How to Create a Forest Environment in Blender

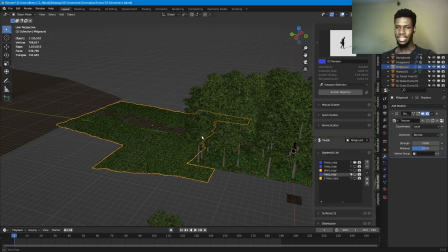984s
let's bring them out. So the grass assets, as you can see, still the same thing with the calling mask.
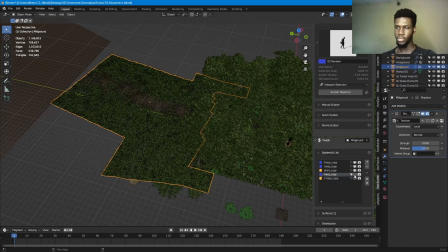991s
The moss, still the same thing. Everything is just copied straight from there. Everything is copied straight from there. Then for the trees here too,
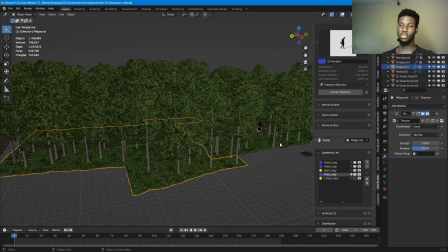1001s
I told you guys how the trees worked in the previous one, in the main plane, the randomization and all that I didn't like. So for the trees in the midground too, I hand placed each and every one of them. For the trees in the midground, each and every one of them were hand placed, and then ash trees, as you can see.
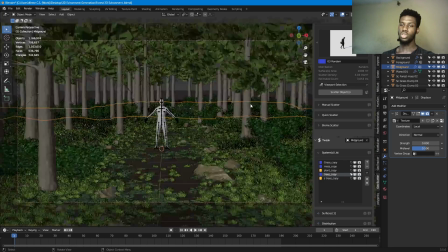1019s
So let's see how it looks with the midground active.
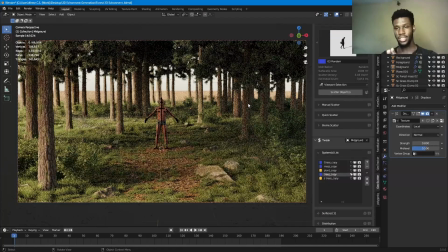1025s
So you can see the midground still shows up quite a lot, and you can see now with the midground active, everything just looks now. It's starting to look like, oh yeah, this thing is something that looks nice. But then the final problem we have now is that there is a whole background,
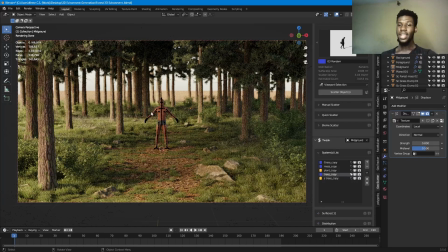1045s
and we can see that this is where it cuts off from. This is where it cuts off from. Sorry. And then what the background is just basically going to do is just to fill in this whole place to make it look visually dense,
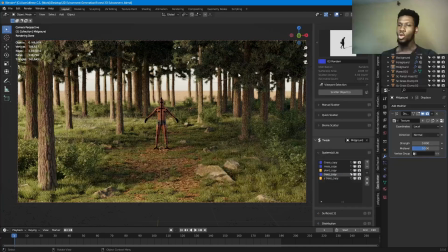1060s
while it's not really visually dense. So for the background, let's go there right now.
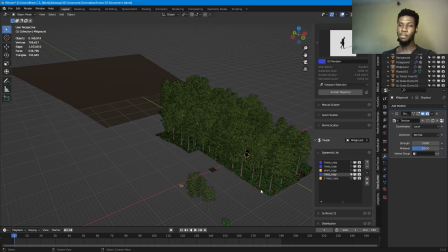1066s
You can see that everything is starting to lag. That's why I always create my main plane, the foreground, or where the action is going to take place, my plane of action. That's why I always do that first before I just start duplicating all the assets and making them look nice. So for the background,
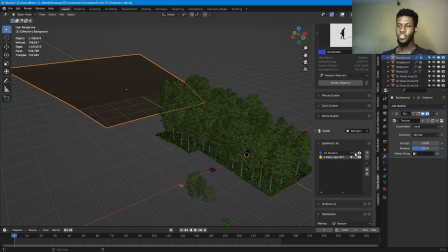1083s
I only use two assets, and the first one is the trees. The trees are scattered randomly now because you can't really. So what the background, essentially the background is just like take it into the distance.
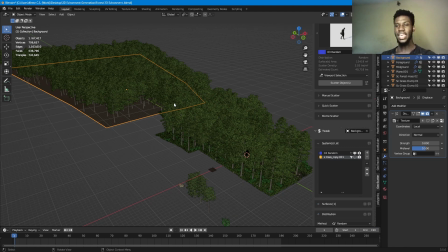1100s
So I just scattered the trees randomly. I didn't care about the pathway and everything and how it's going to look.
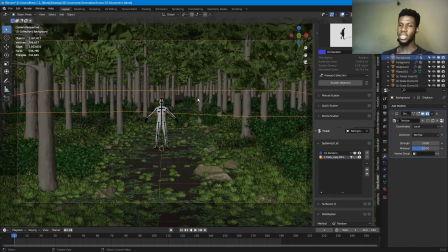1105s
So the trees for the background are scattered randomly. And then let's preview this first.
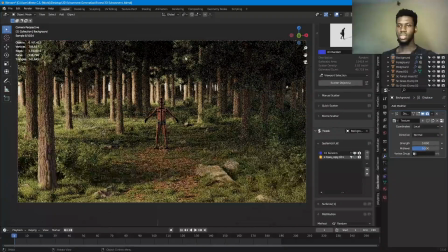1114s
You can see, but there is something still missing.
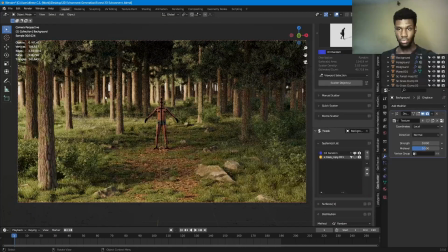1119s
If you look deeply into the background, you can tell that it's just soil that is here. From here, you can see still see like there's a cutoff. But then the trees the background trees are doing a very good job.
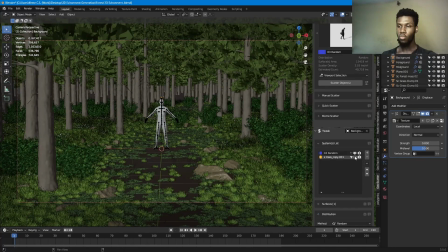1134s
So what did I add? I added the next high level detail, which is the ash trees, and I just scattered them randomly too in the background. So the background only has the trees and the ash trees. It doesn't have grass or anything because from that distance we're not even going to see it, and we're not even going to be looking to see it.
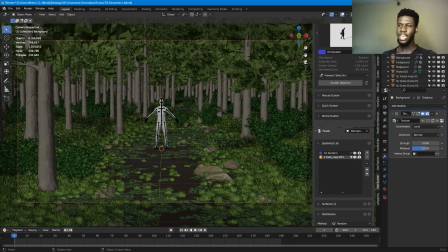1152s
So yes, and then I added the ash trees, and if we render that,
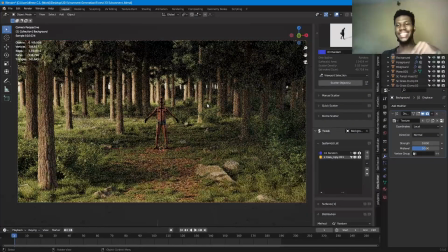1159s
you can see the ash trees just tied in. It just makes it look as if it's continuous.
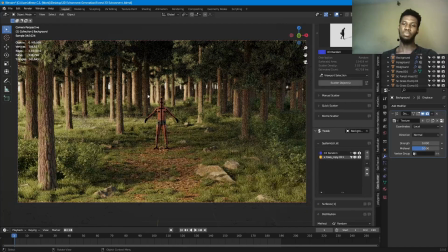1164s
Before, without the ash trees, you could kind of visually tell that there's a separation from here with the background, but now everything just blends in well. And basically that's just how this forest environment was created in Blender, using botanic assets and scatter add-on to scatter the assets.
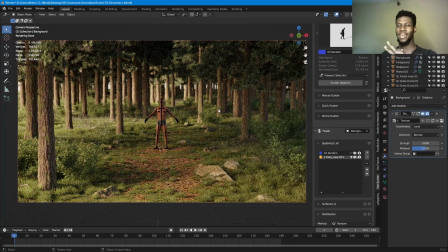1184s
So yeah, this was really fun. I thought this would be hard to explain, but the explanation actually went quite well. I hope this video does well. And yeah, if you like this and you want to see more kind of breakdowns like this, not like like you want to see more in-depth stuff like this, so you can leave a comment on that.
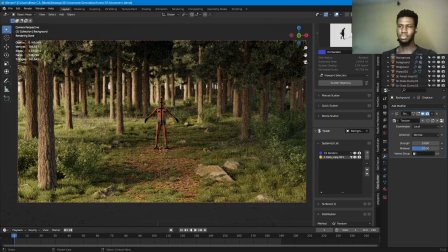1202s
And don't forget to subscribe. If you like this, please subscribe. You're going to help me a lot. And until next time, ifemerc, I love you guys. Before we go, I've used this environment to create like a visual effects shot, so that's going to be released before this
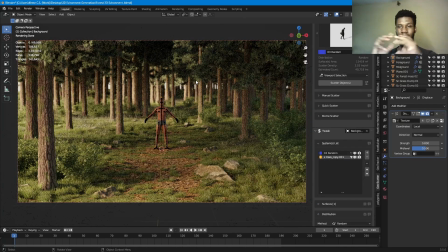1222s
tutorial video, so go and watch that. And yeah, I promise you really love it. And until next time, ifemerc, peace.